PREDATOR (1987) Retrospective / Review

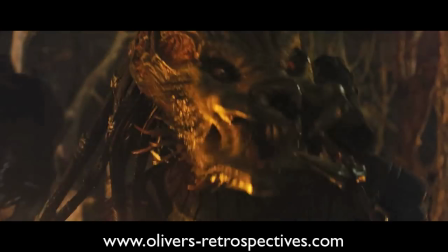(16:33)
The design of the new Predators weren't that impressive, they seemed overly designed and very forgettable.
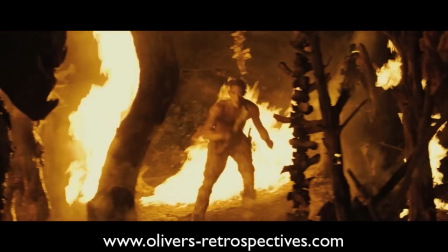(16:39)
The main star, Adrian Brody, made a good effort and got in good shape for the role, but I think he tries too hard with the growly Batman-like voice.
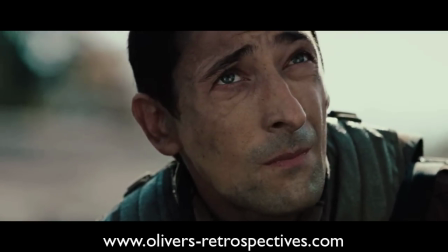(16:46)
To be honest, I tend to watch this movie more than Predator 2. I don't really know why.
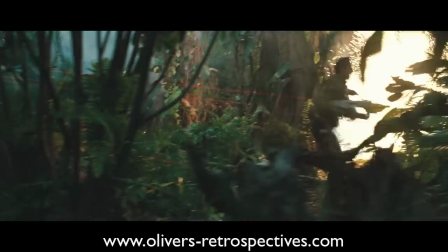(16:52)
I think I kind of prefer the characters more despite the dialogue being a bit cliched. If you ignore the AVP movies, Predator has a good trilogy of films now.
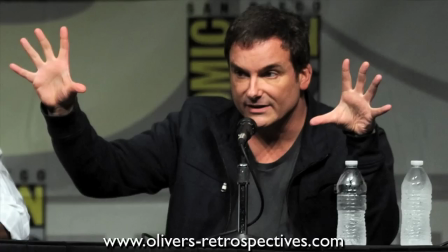(17:01)
Shane Black recently confirmed he's working on a sequel to Predator. Some believed it was a reboot, but thankfully they are going with a follow-up.
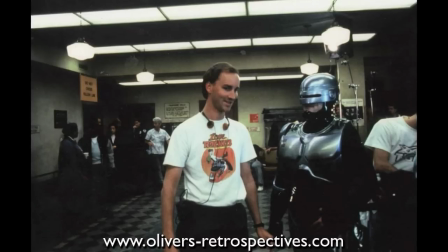(17:08)
He is collaborating with his friend, Fred Decker, who many of you may know wrote and directed Robocop 3.
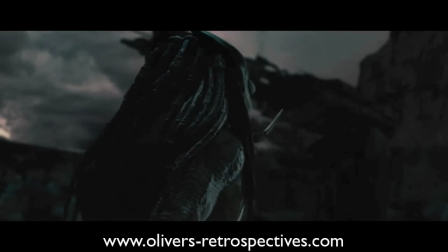(17:14)
Their aim is to expand and explore more of the Predator mythology.
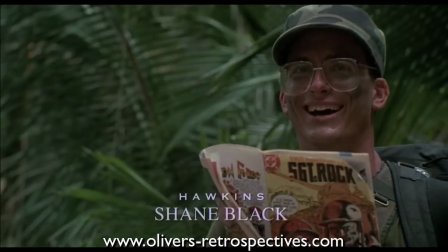(17:18)
I love Shane Black's work so I'm really excited to see him involved again with the Predator series.
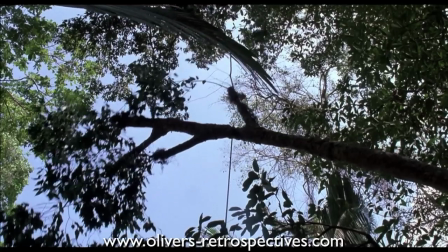(17:24)
Predator is a great example of the best of the 80s action movies which has huge doses of testosterone.
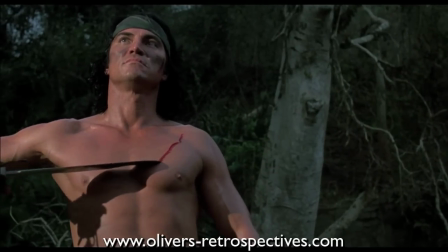(17:30)
Most of the main cast is stupidly buff and the camera never shies away from their muscles.
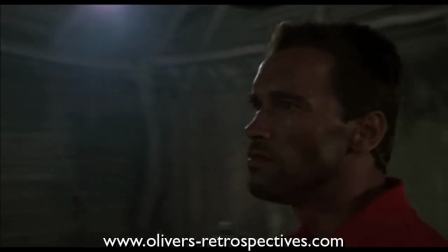(17:35)
The first scene when Dutch catches up with his old friend Dylan. It's one of the most memorable moments from the film.
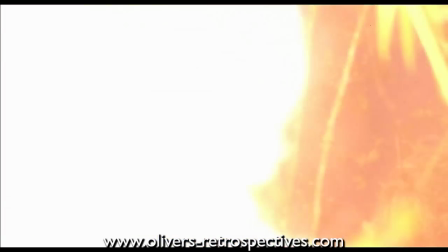(17:46)
Predator is a movie I can watch over and over again. In my eyes, I can never get bored of it.
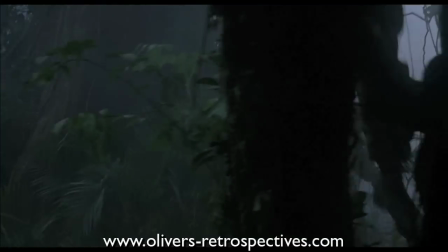(17:51)
The story is simple and straightforward. Once you are in the jungle, the atmosphere sucks you in, and a sense of being watched is evident from the get-go.
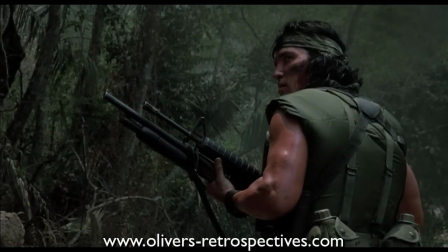(17:59)
The director has many shots of the team just looking around, capturing the dense forest and the harshness of the surroundings.
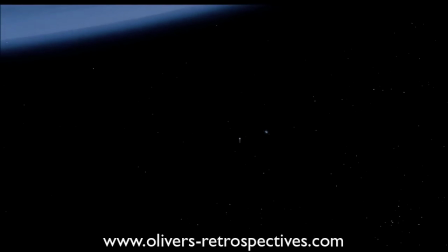(18:06)
The introduction of the Predator's spacecraft sets it up so the audience know it's a science fiction film.
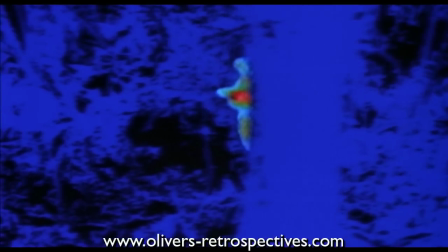(18:11)
So once you see the heat vision you are aware they are being hunted by an alien of some kind, therefore the audience is slightly ahead of the characters in the film.
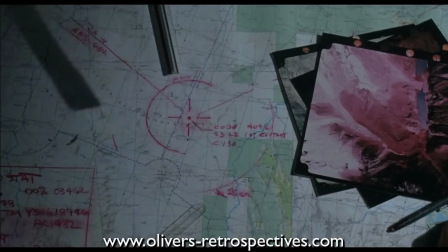(18:19)
Many of us didn't see it in theatres and I can imagine watched it on TV on those late Saturday nights.
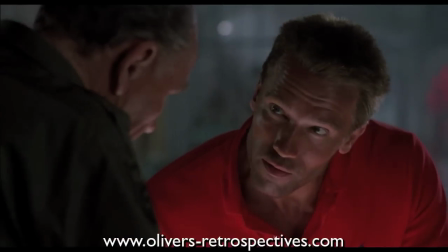(18:25)
The strange thing is if you tuned into the film five minutes late and you missed the introduction of the Predator being dropped off on Earth,
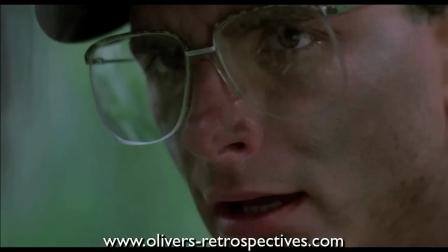(18:31)
the surprise of them encountering the monster is far greater. it gives great ambiguity to what is watching them from afar.
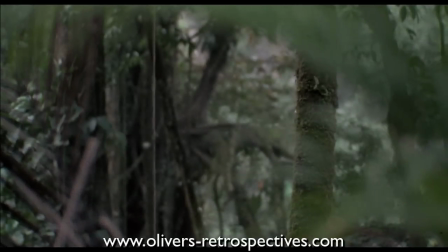(18:38)
The beauty of John McTiernan's direction is that he keeps you waiting ages till you see the Predator in full.
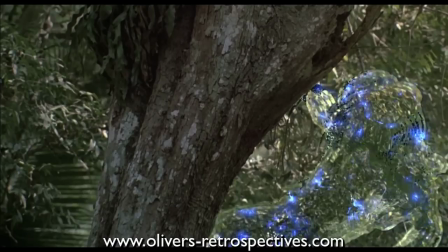(18:44)
He keeps the suspense going until the epic reveal.
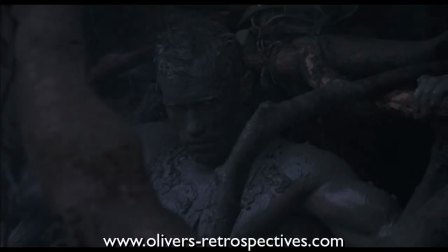(18:47)
It's tough to do and to keep the audience glued to their seats, especially with a very simple story, he skillfully pulls it off.
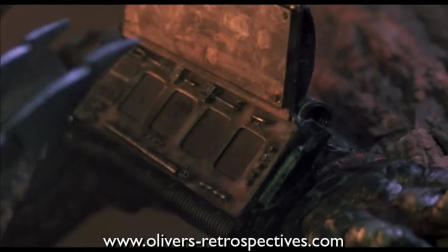(18:55)
As much as I love the Predator character and the series, he is a bit of a cheater.
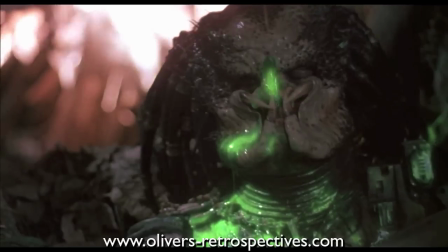(18:59)
He has far more advanced technology and has heat vision, but to make it fair for the humans, regular weapons can still harm him.
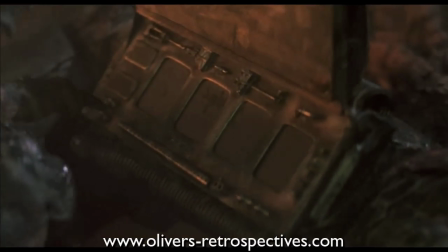(19:06)
If you beat him, he just blows himself up like a spoiled child who can't get his own way, or like a YouTube let's player who rage quits down to frustration.
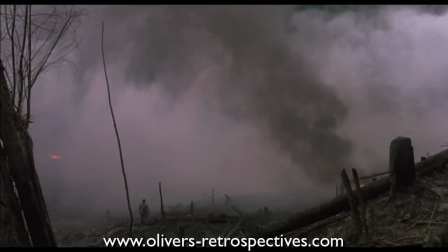(19:14)
He doesn't just kill himself, but practically destroys everything around him. Luckily, Arnold has a larger log to hide behind.
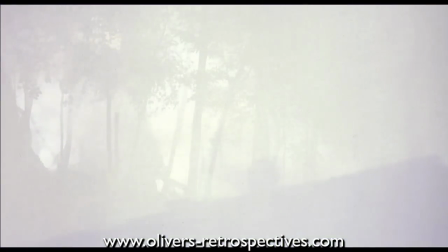(19:21)
Man, those handy tree logs can stop anything. The beauty of the film is that you care about the characters.
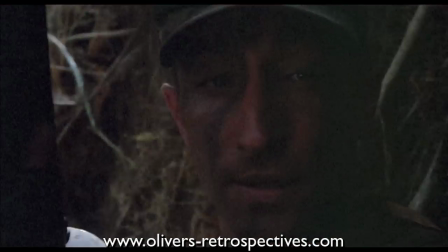(19:26)
You grow to like them very quickly down to their camaraderie. The humour plays a big part and their competitive nature plays off really well.
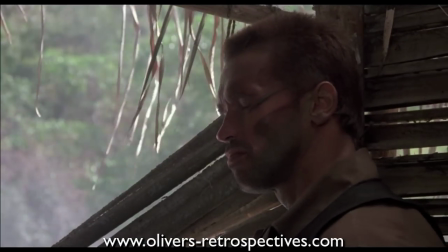(19:34)
Arnold is really starting to show he has some credibility as an actor in this film.
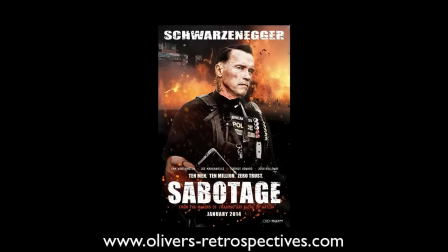(19:38)
Obviously he won't win any Oscars and with his more recent acting efforts he has appeared to have got worse as an actor over time.
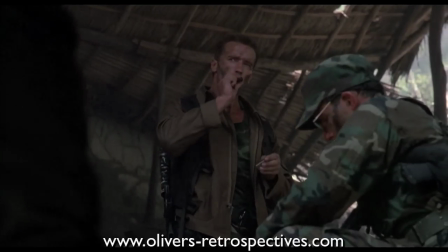(19:44)
His delivery of his lines is to a good standard and clearly shows he is trying his best.
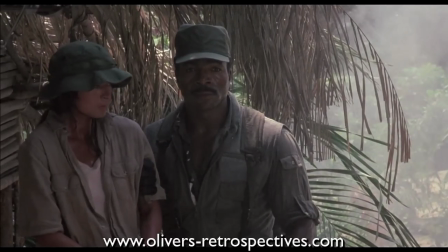(19:49)
Apparently he spent a lot of time observing Carl Weathers while he was performing to fine tune his own performance.
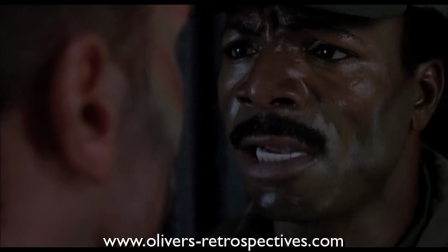(19:55)
One of the best scenes with him is when he loses his temper with Dylan and claims they were set up to take out these guerrilla forces.
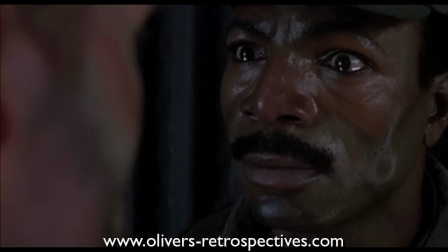(20:02)
You totally buy into their disagreement and it seems real. I like the story arc of the character Dylan.
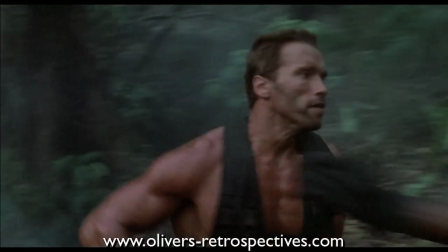(20:07)
He has a different point of view on how things should be executed on the mission and fights for authority with Dutch,
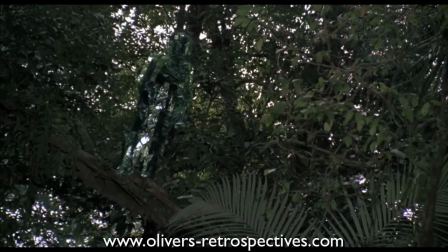(20:12)
but Dylan comes to redeem himself and the mistakes he made by attempting to take on the Predator in respect of his fallen comrades.
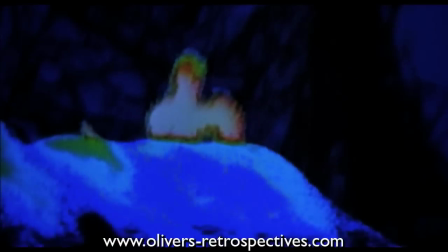(20:19)
I always thought they should have showed the death of Billy. You just hear him scream off camera.
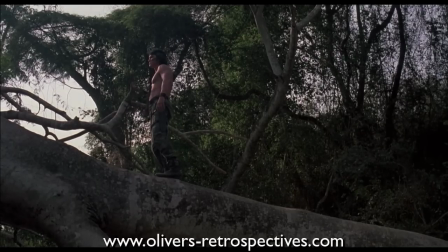(20:24)
It still works in a way, but because you're led to believe Billy is someone you don't want to mess with,
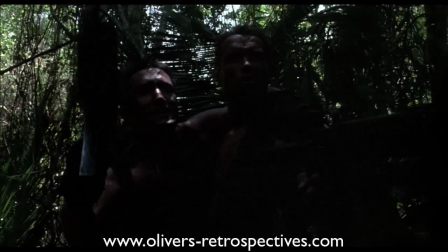(20:29)
especially as he cuts himself in preparation for battle, it's a bit of a loss to the audience.
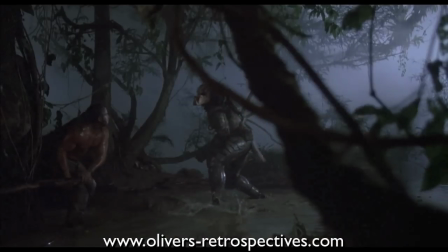(20:34)
Predator is great popcorn entertainment and that's what it really sets out to be.